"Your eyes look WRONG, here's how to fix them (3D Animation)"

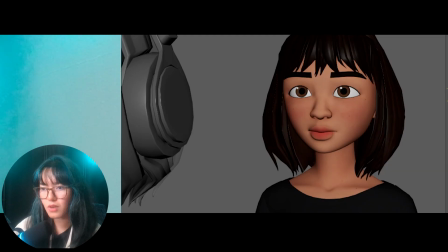249s
And if you do not pay attention to the eye direction,
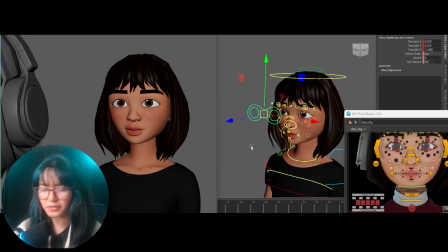253s
it may very easily cause that the character is not focused or we're not sure who the character is talking to. For example, in this adjustment, our character is looking way too far on the other side. It's not focused. Sometimes we can also see issues where the character is looking too far up or down.
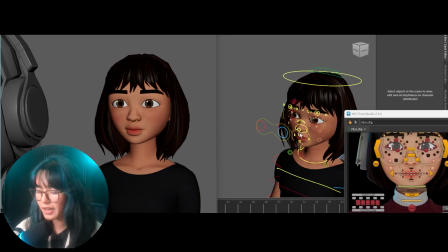272s
And the same thing with the eyes of the character very easily can get wall-eyed, something like this.
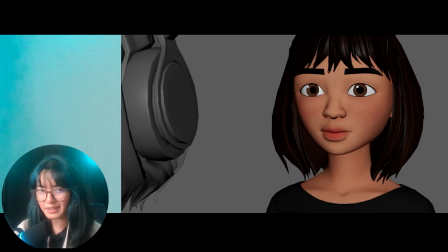280s
So even though it looks like one of the eyes look like it's focused on the grayed out character on screen left, there's something wrong here. It feels like the eyes are a little bit crazy. And it's because it's out of focus.
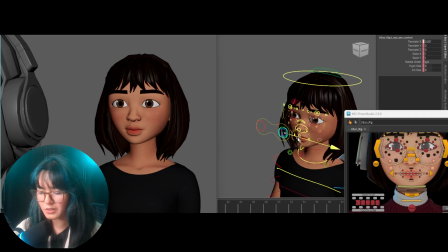296s
So one of the eye is just way too far out on the other side, and it's not really looking at the character. The easiest way to fix this is, as I mentioned, pay attention to the distance between the corner of the eye and where the center of the pupil is.
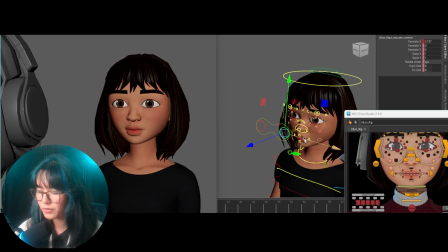315s
If that's feeling too symmetrical, that's one of your cues to refocus the eyes. Never put it dead center. And small adjustments like these can go a long way.
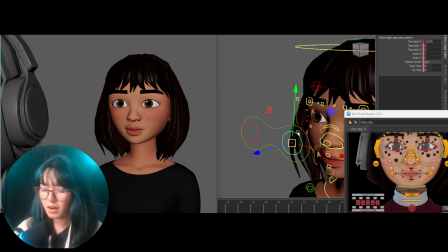328s
Super small movements is going to make your eyes more towards that natural and organic feeling.
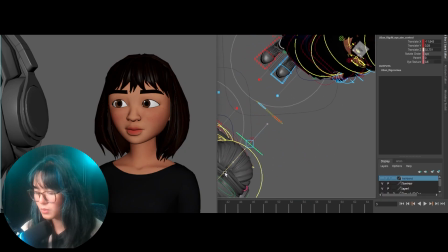336s
I'm going to reposition the eye aim roughly where it's supposed to be looking at, which is the other character's eyes. If I do that though, notice how in the camera angle, it looks like she's looking way off to the other side.
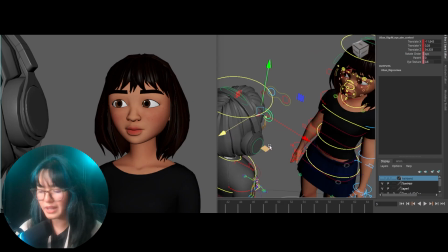352s
It can be an easy mistake for any novice animators going in and just constraining the eye aim to an object, but if you don't understand the relationship of the eyes to the camera angle that we are shooting with,
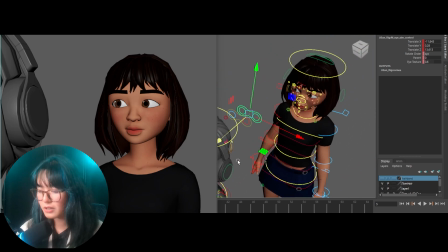366s
it's not going to be very effective.
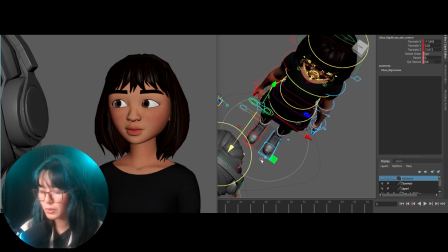368s
You always have to not just pay attention to the location of the eye aim, but how does it relate to the camera angle? So if I move it roughly where she seems like she's looking at the other character,
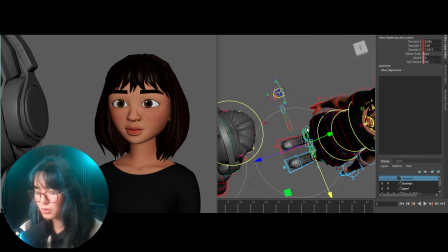383s
on 3D, you can see that she's looking more towards the side of her face,
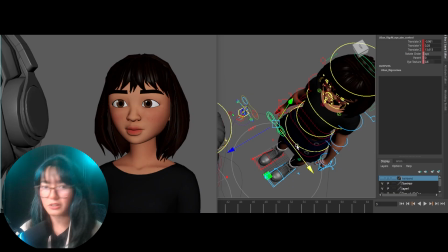389s
not quite centered at the other character. So that's an interesting thing with
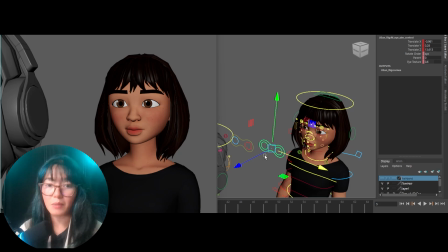395s
staging characters against a different camera angle that is not straight towards the front of the character. You might have to cheat the position a little bit just so that it serves and
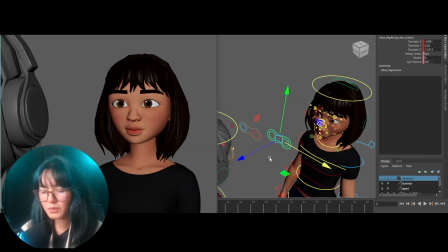407s
feels correct with our camera angle.
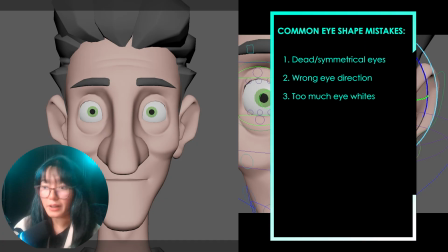411s
Number 3, too much eye whites or too much sclera showing through the eyes.
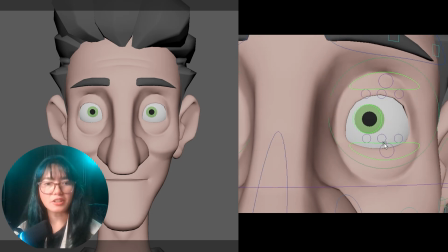418s
A lot of rigs online normally tend to have a cartoony shape where majority of the whites are showing,
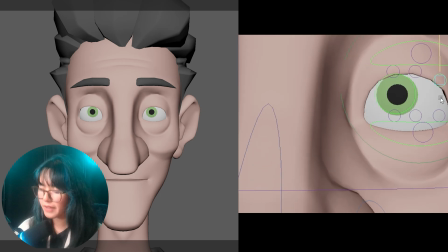427s
or they tend to go with like a very small pupil and iris.
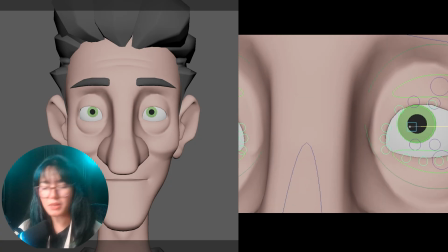432s
And depending on where you're going to be using that animation or that rig, if you are tending to not do too much cartoony type of animation, you will have to pay attention to that the amount of eyes showing,
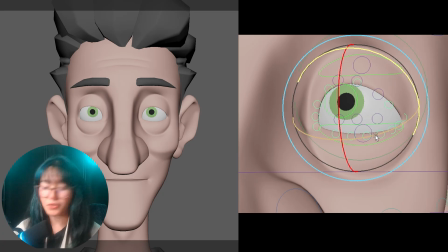447s
and you have to reshape and move them just so that the eyes feel more relaxed.
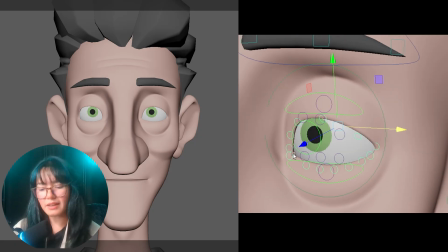455s
Otherwise, the character will look like they're shocked or surprised at all times.
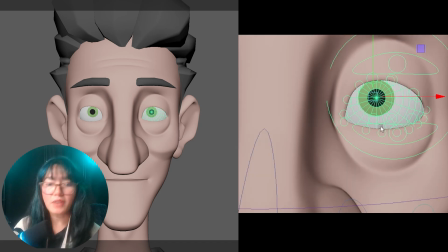460s
And again, it depends on the type of character and the style of animation that you're doing.
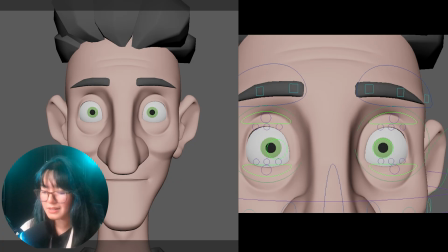466s
See, this is an example of a character design that normally has a huge amount of sclera showing around. And again, depending on the style that you want to do, this may be okay.
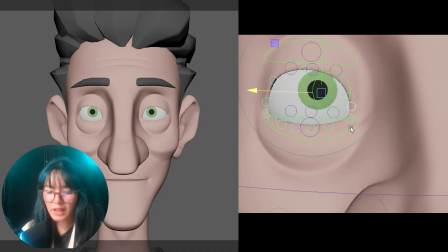479s
If you don't want to do super cartoony style, you'll have to go and reshape a lot of this for it to look a bit more natural.
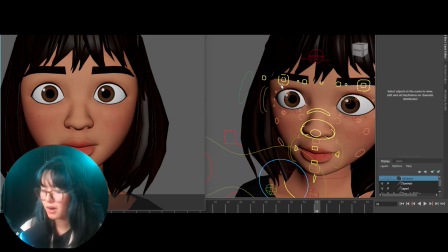488s
Usually there's just one side where, let's say, the lower part of the eyes are showing a little bit more eye whites.
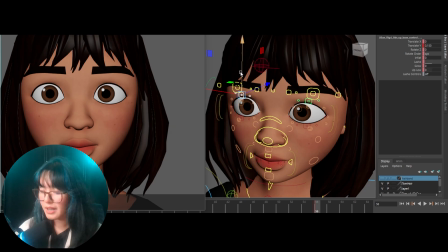496s
So in some people this can be very natural. The same thing when the character is looking down,
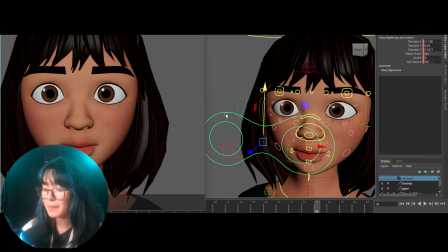503s
and I do notice this a lot from students and animators alike when they go and move
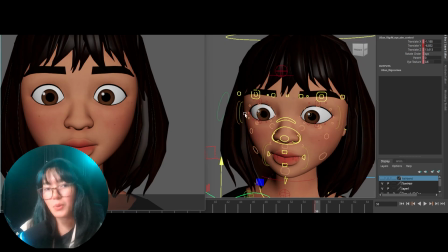509s
the eyes down and leaving quite a lot of whites on top of the eyes. And this again is a very unnatural state. You don't want to leave a lot of gaps.
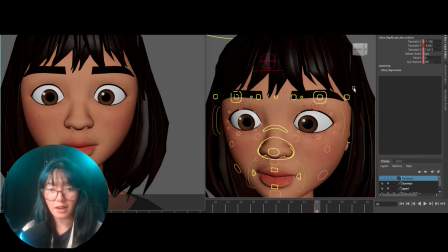521s
Even when, as humans, when we look down, our eyelids will naturally follow.
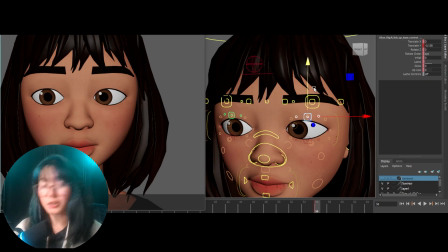527s
So pay attention to that and just make sure that your eyelids are actually touching the top of those eyes.
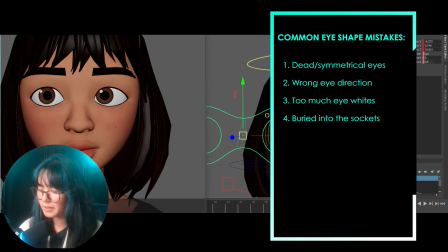534s
So the next example that we have is when the eyes are buried into the eye sockets or one side or the other.
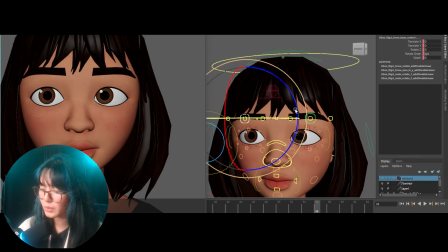543s
This is very common when we're doing a lot of extreme facial expressions. And very often we want to really push the character, but pushing the character's facial expression doesn't mean
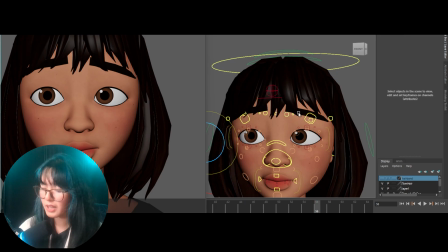559s
exaggerating the position of the eyes to the point that we almost don't see the pupil anymore.
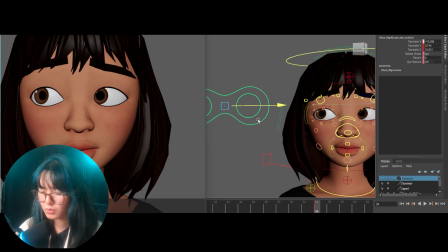565s
And for example, I'm going to just move this really crazily towards the screen left.
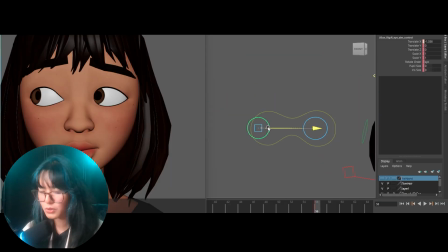572s
That's a little bit too unnatural. Like, we don't want to do too much of that. The same thing if we go up.
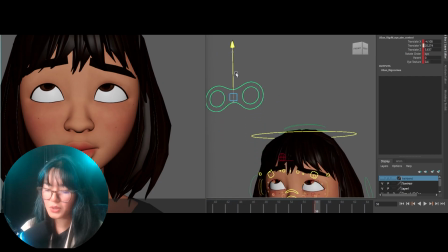578s
Like, a good measure is that if you are getting close to the center or the midpoint of the pupil, you're getting a little bit too far. So you don't want to have your eyes getting cut too much when the character
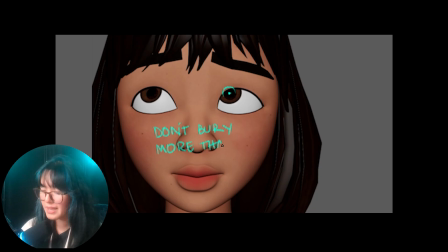594s
is looking off to one side or making an extreme eye direction or eye pose.
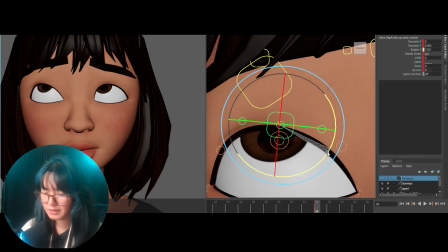599s
So you'll want to just pull that back. A little bit more than half of the pupil.
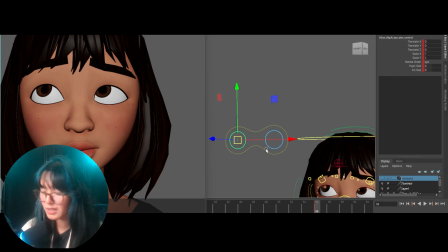608s
Again, this is one thing where you can never have both of the eyes perfectly mirrored, so you'll want to have a little bit of adjustment on one of them to support the direction the eyes are focusing on.
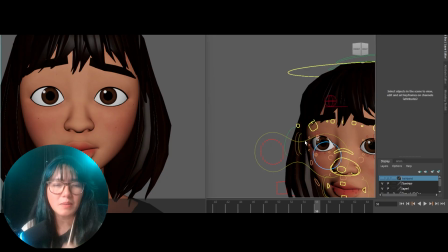621s
So the next common mistake that I encounter with
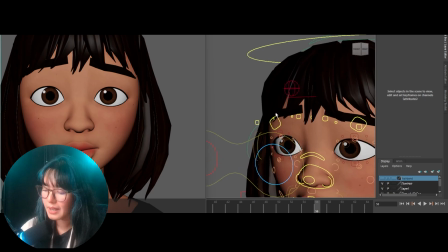625s
animators and juniors starting out is that the eyelids are not
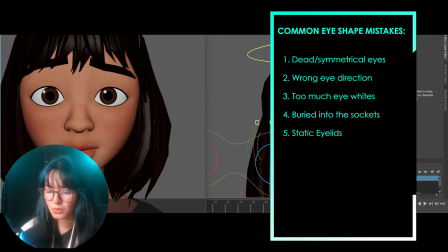632s
connected to the direction of the eyes,
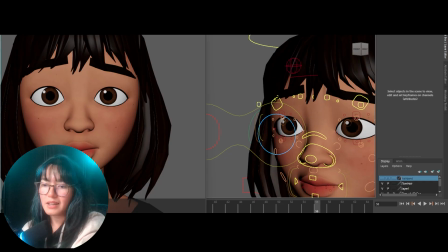635s
and just being aware of the fact that the eyelids actually tell most of the story. So what's very important to understand on eyelids is that the eyelids actually sell the emotion
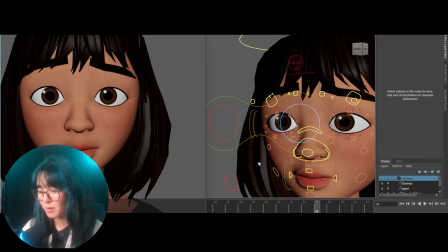649s
way more than the eyeballs or the direction of the eyes.
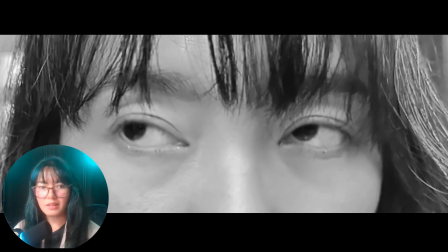653s
I want to show a really easy example to understand what
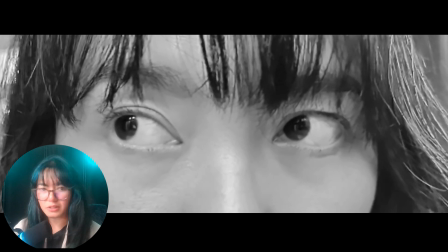659s
eyelid shaping is in relation to the direction of your
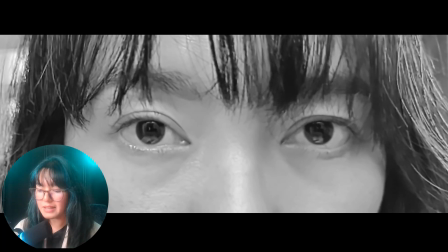664s
eyeball and why that is basically a hit or miss in
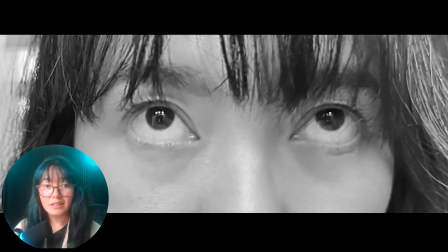669s
making your eyes appealing and really getting that believable shape.
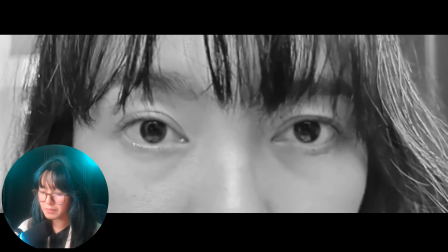674s
So if you notice in here, I am starting with looking straight to the camera.
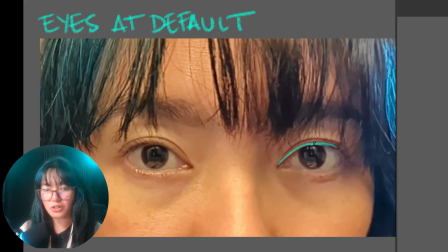681s
Notice where the peak is. The peak is always centered to where the midpoint of your eye is.
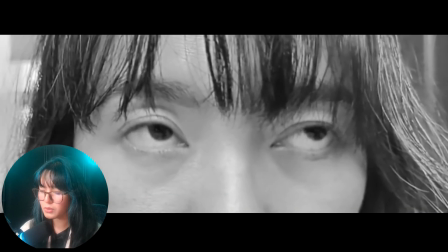688s
Now, let's look at another example. I'm going to be looking over to the other side, and then I'm going to be looking up.
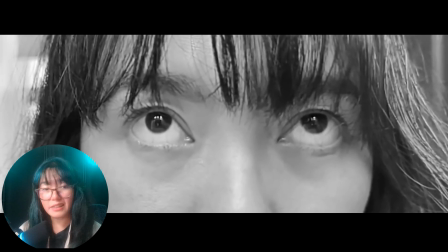695s
When I look up, it's a little bit more prominent in here.
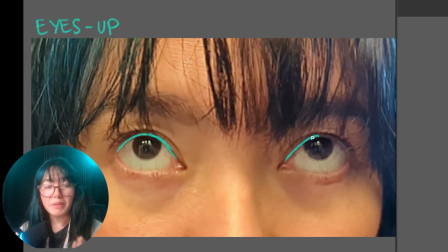699s
The peak is going all the way to the midpoint, and that is the highest peak of our eyelids.
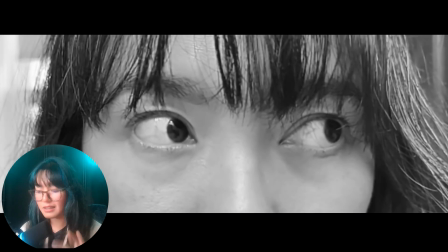705s
And then when I look off to the side, it changes. It's a little bit more subtle in here, but the peak also changes.
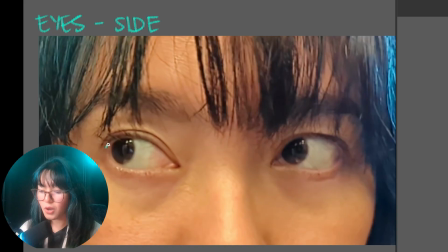712s
So that peak moves around with the changes of eye direction. This is a really good starting point.
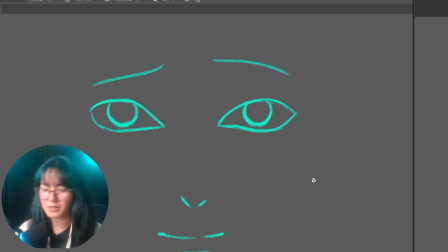722s
Even if you are just drawing or you're just looking for references on eyes and how to draw eyes, actually, it's a really important concept to understand. You're going to get a really, really good, appealing, and strong eye pose.